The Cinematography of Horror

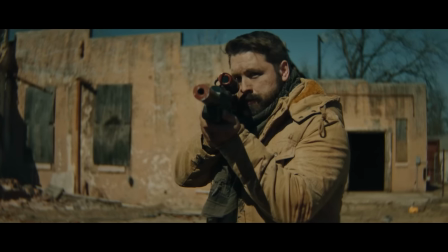259s
I made it while writing that micro short, and ended up using the music I found during the writing process in the final film as well.
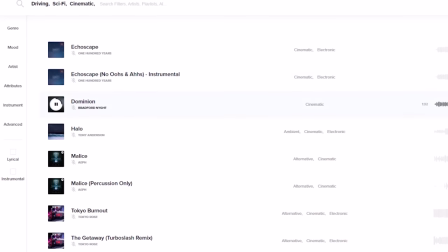265s
And I've been using Musicbed for around eight years now, including all the music that you've heard in this episode.
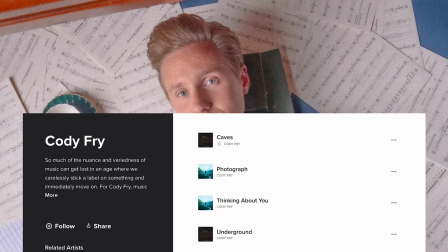270s
They have all kinds of talented artists and musicians who are passionate about their work, and they curated a roster of over 1,000 authentic and relevant artists.
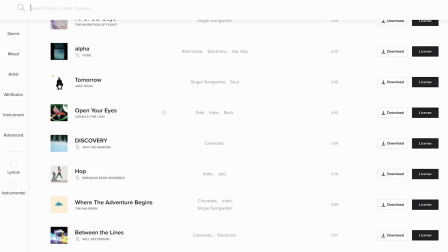279s
And for me, the search function is just as important as the music itself, especially if you're like us and always against a deadline.
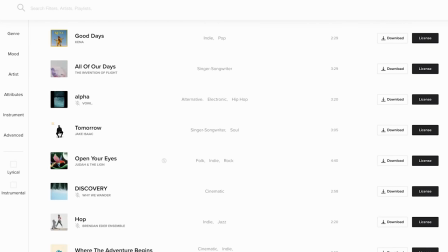285s
And they have their browse and search tools built in with the filmmaker in mind.
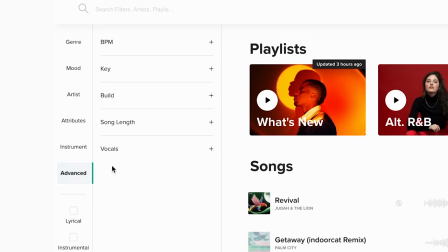288s
Use anything from genre, mood to advanced filters like BPM, and they have a great list of curated playlists from filmmakers like myself.
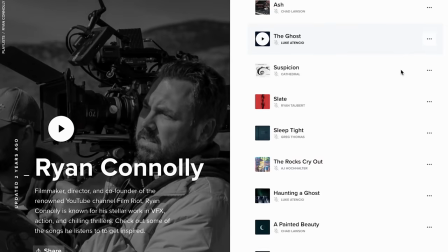296s
And if you still need help finding what you need, their team can help with complimentary song searches. So check out the link in our description for more info and use the coupon code FILMRIGHT at checkout to get one month free when you purchase an annual subscription.
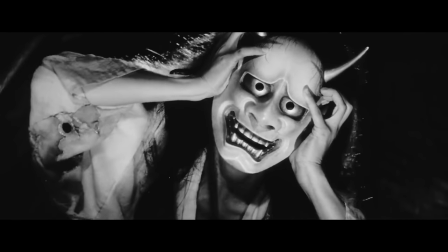310s
Again, on average, you have a lot more freedom to get weird in horror than you do in other genres.
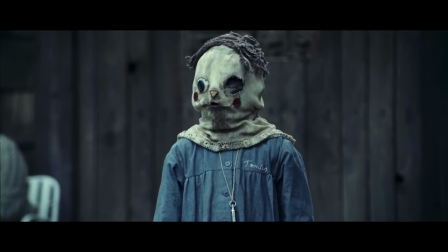314s
And because of this license to explore and surprise, you can dive deep into more of the unique or odd across the board.
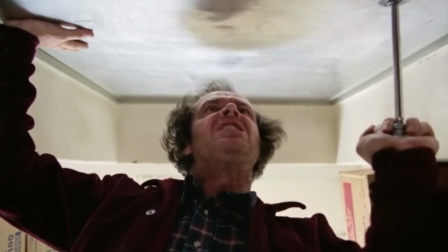320s
And using less common camera angles is one that can immediately make the audience feel at unease.
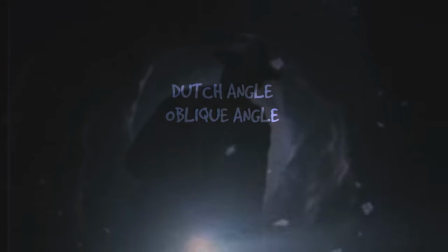326s
One of the most common of these would be the Dutch angle or oblique angle or Dutch tilt or canted angle. It has a lot of names. This is the shot that you've seen where the image is off its horizon, shifted to one side or the other.
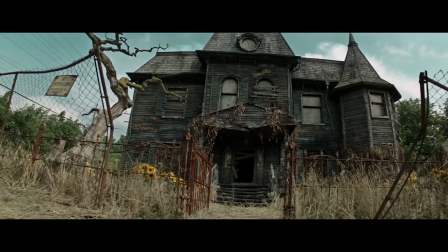336s
This can give a surreal or nightmarish feel as well as convey that something isn't quite right compared to the other leveled and structured shots that came before and after.
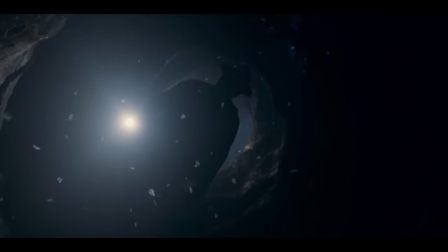345s
It's as if the world around our character is being turned on its head. Then another uncommon angle is the God's Eye View or the Bird's Eye View.
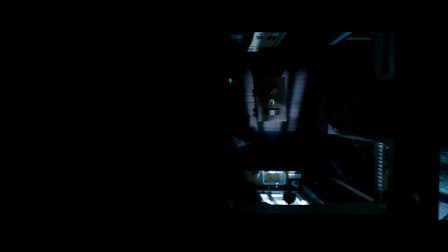352s
This is a top-down look at our scene, like this great run through the house in Malignant. they could have gone for a more traditional chase sequence through the house, but decided on this instead,
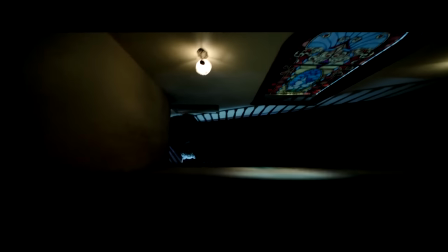361s
which is both visually interesting and lends itself to what comes later on.
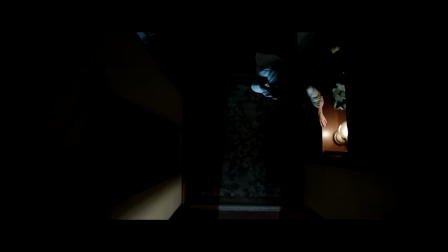365s
For me, a shot like this doesn't heighten the tension or fear, but it removes you from it for a moment, allows you to breathe and enjoy the sequence.
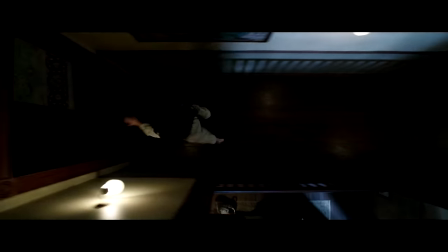372s
And given what's going on, it's a clever choice by director James Wan.
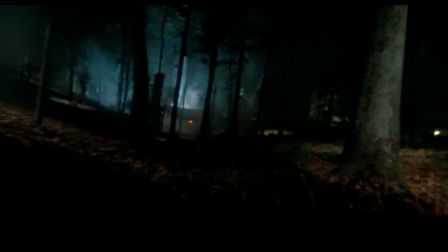378s
Then we have POV style shots, which you do see these in other genres, but it definitely gets the most use in horror.
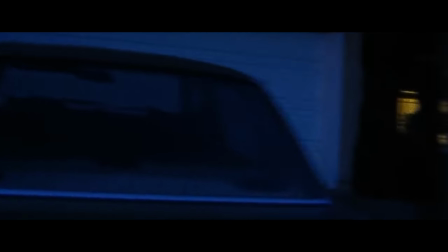383s
And the idea behind a shot like this is to, of course, put your audience in the shoes of someone or something.
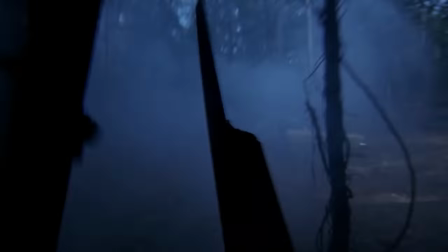389s
In horror, it's usually to either put the audience in the eyes of the killer, or the monster, or letting the audience know that the character is being watched and in danger.
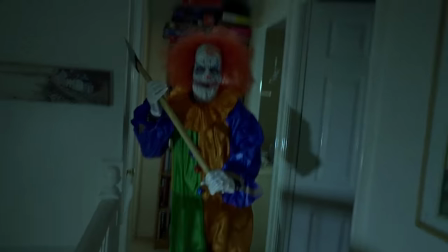397s
Or it can do the opposite by placing us in the shoes of the actual victim. This can place us into the scene, allowing us to become the character as well as playing on the idea of voyeurism. With certain genres, there are often stereotypical visual styles that go with it. And with quite a few, you'll often see lighting that's intended to make the actors look as good as possible. But just as the camera is used, horror often flips these conventions and opts for more stylized and less flattering light.
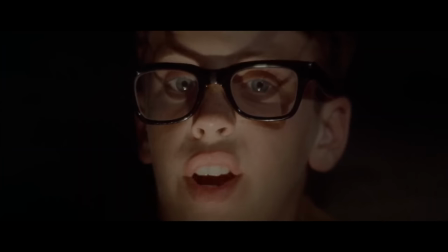426s
A common technique is lighting from below, just like that classic, scary story by flashlight look.
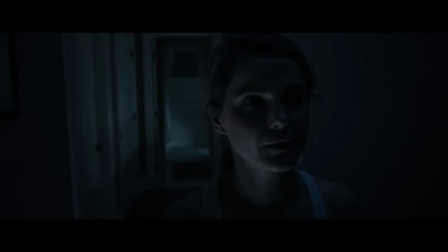432s
It plays on that childhood experience of highlighting facial features in an off-putting way, since its angle of light distorts the face in a way we aren't used to.
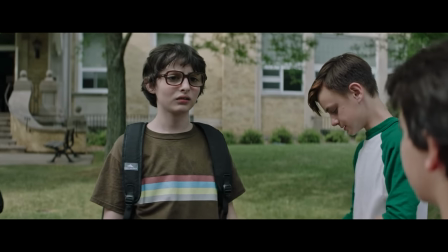439s
Lights inside or outside with the sun are almost always level to or above our faces.
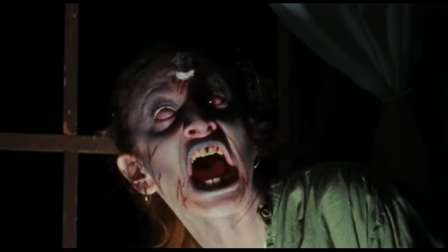444s
So this radical change gives an uneasy feeling. Or we can strip most of the light away and give our characters a flashlight.
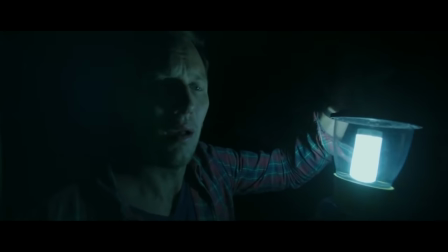451s
This narrows our vision, leaving the rest in darkness, again using shadows and the unknown to keep us on edge.
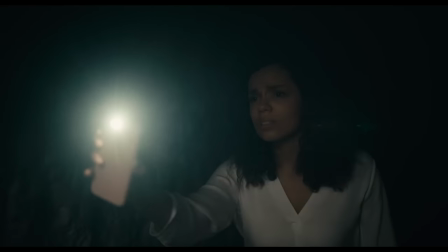457s
And now we're waiting for something to jump out at us or for the light to stumble on something horrible.
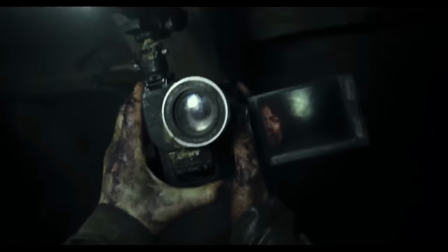462s
Found footage films utilize this a lot with the convention of a camera-mounted light. It's also It's also a quick and easy way to make a homey or comfortable environment feel creepy. Or you can make the light flicker with things like lightning or flashlights, or the cliché but always awesome faulty bulbs,
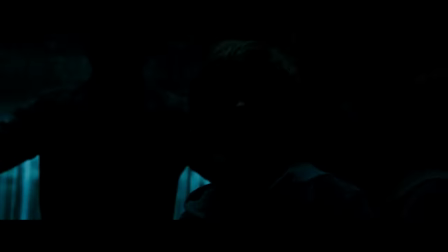476s
all of which are typical to the horror genre, again drawing on that familiar convention of dark and stormy nights. Plus the Sound of Thunder is an easy go-to for horror-related media and experiences like a haunted house attraction.
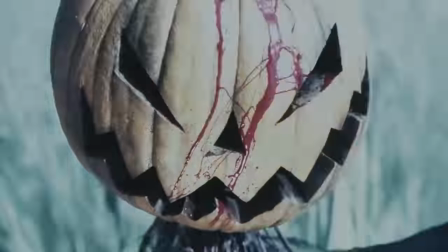489s
And again, this possibly links back to that primal fear and sense of the loss of control, or that danger is coming, with the lightning and thunder signaling a coming storm.
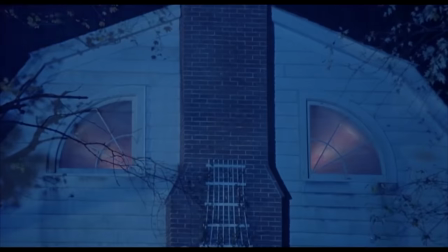497s
Making our characters feel as though the exterior can be just as dangerous as the indoors, or just as a way to increase visual chaos during a tense scene. Like everything on our list, it can be translated in a litany of ways.